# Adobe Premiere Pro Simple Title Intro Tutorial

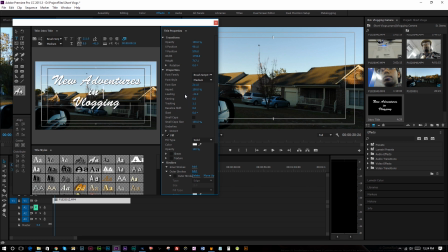[4:02]
We can even affect the leading, which is, or letting, depending on how you want to pronounce it, which in typography is the space between lines as far as our vertical lines here. So that's going to allow us to make this title what we want it to look like.
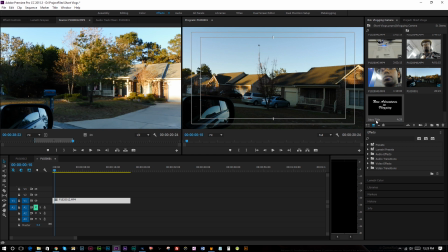[4:18]
Once we've done that, this shows up in our bin, in the way that we labeled it, which is New Adventures in Vlogging intro title.
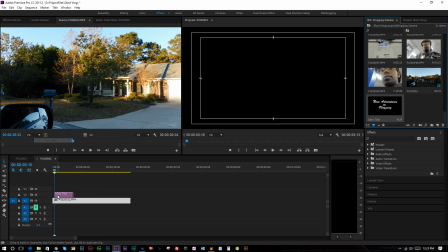[4:26]
So I'm going to drag that to the second video track here.
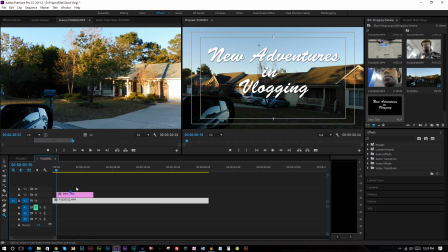[4:32]
I'm going to zoom in on this a little bit more.
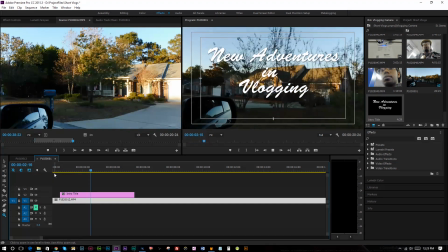[4:35]
And so when we play this, you can see that just automatically shows up and then it disappears.
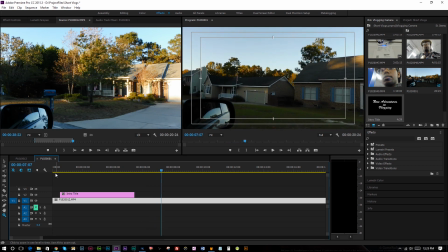[4:44]
That's not exactly what we want. And I also want to show you something that will make this more visible.
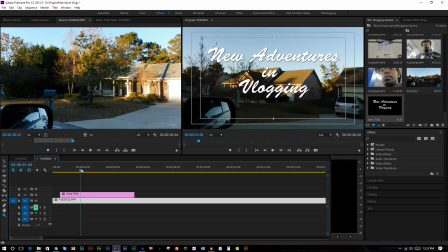[4:51]
Just depending on what you're doing. We actually covered this in another tutorial that we'd encourage you to check out, where we actually use the Lumetri color panel. And I'm gonna do that again here just to
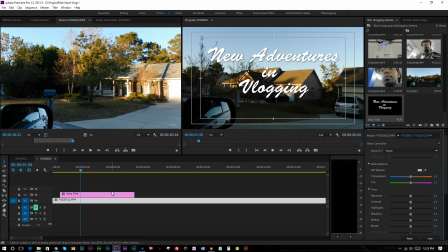[5:06]
ultimately adjust my video so that it will blend with my title sequence a little better. So one of the things I'm gonna do is here we have the title sequence. I'm going to place a hard cut here,
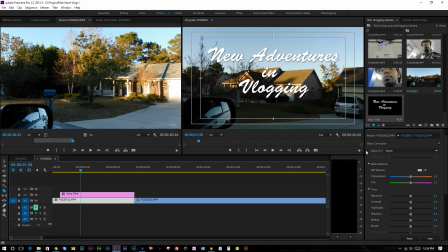[5:22]
and I'm also going to place a transition. So I'm going to go to my effects panel, and I'm going to choose cross dissolve
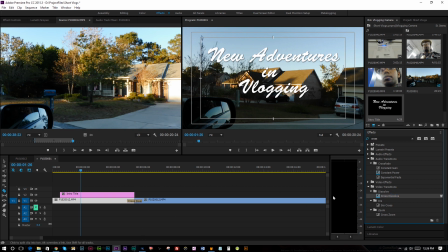[5:45]
so that transition takes place. I'm also going to put a cross dissolve at the end of this here. And what I'm going to do is I'm going to slide this to where they kind of happen simultaneously. The reasoning for this is that using the
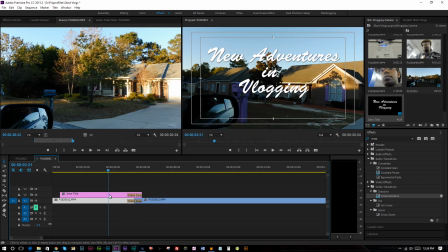[6:06]
Lumetri color panel, and we could do this with an adjustment layer by moving this to track three, and we could do it this way, but just for the sake of simplicity, I'm going to use the Lumetri color panel to affect this footage and to ultimately
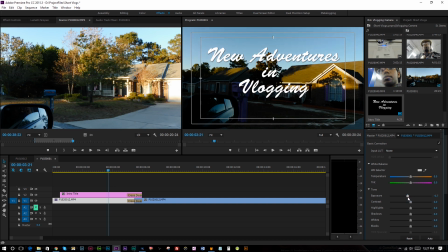[6:24]
make it just a little bit easier to read. So I can do that either by reducing the exposure here, or if I want, I can go to the curves. I can go to the curves
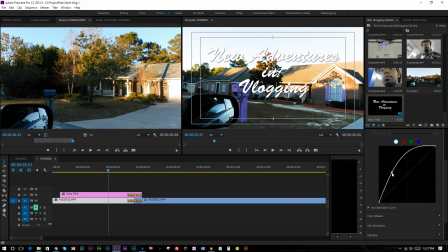[6:39]
and I could adjust here in whatever way I want, whether it's making things darker or brighter.
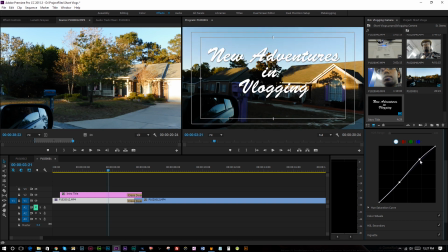[6:45]
I can go ahead and I can adjust the curves accordingly to just make the text show up more visibly here.
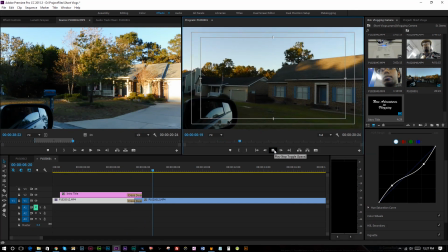[7:02]
And what's going to happen is, as I transition, we get the full color, and then I can do whatever I want to that footage.
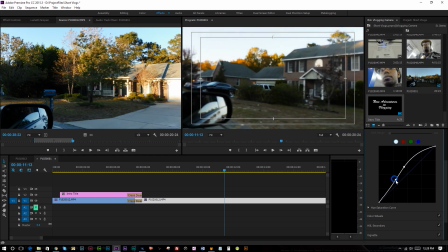[7:10]
Like, if I thought that footage would actually look better, brighter, and more vibrant, then I can go ahead and I can make that adjustment.
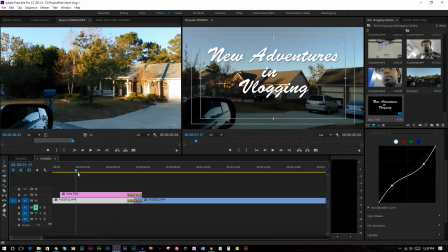[7:19]
And as the title fades, it fades into that. So that's convenient. But now we need to add some motion to this so it doesn't just appear, which is fine for it to just pop in like that, but it's not the ultimate goal of what we're doing here with the video.
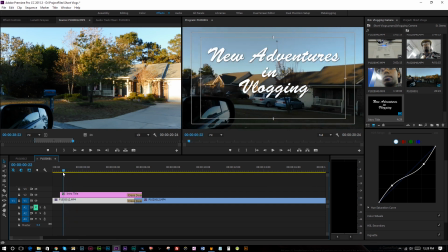[7:34]
So I want to create some kind of motion for this, something that could be interesting or subtle. So we're gonna click on this, and then we're going to go to our effects control panel,
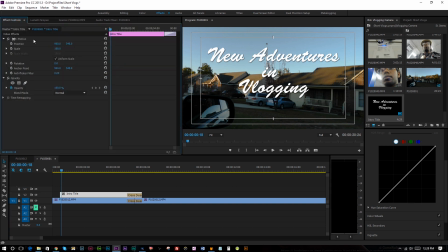[7:48]
and we're going to look at motion. So we have some interesting options here. Using the positioning, we can adjust this, we can have it, become larger in terms of scale. But let's look at where we would want it to actually start.
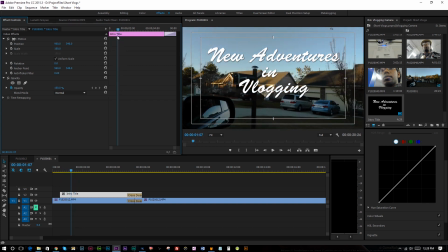[8:08]
And I think I want it to actually start here.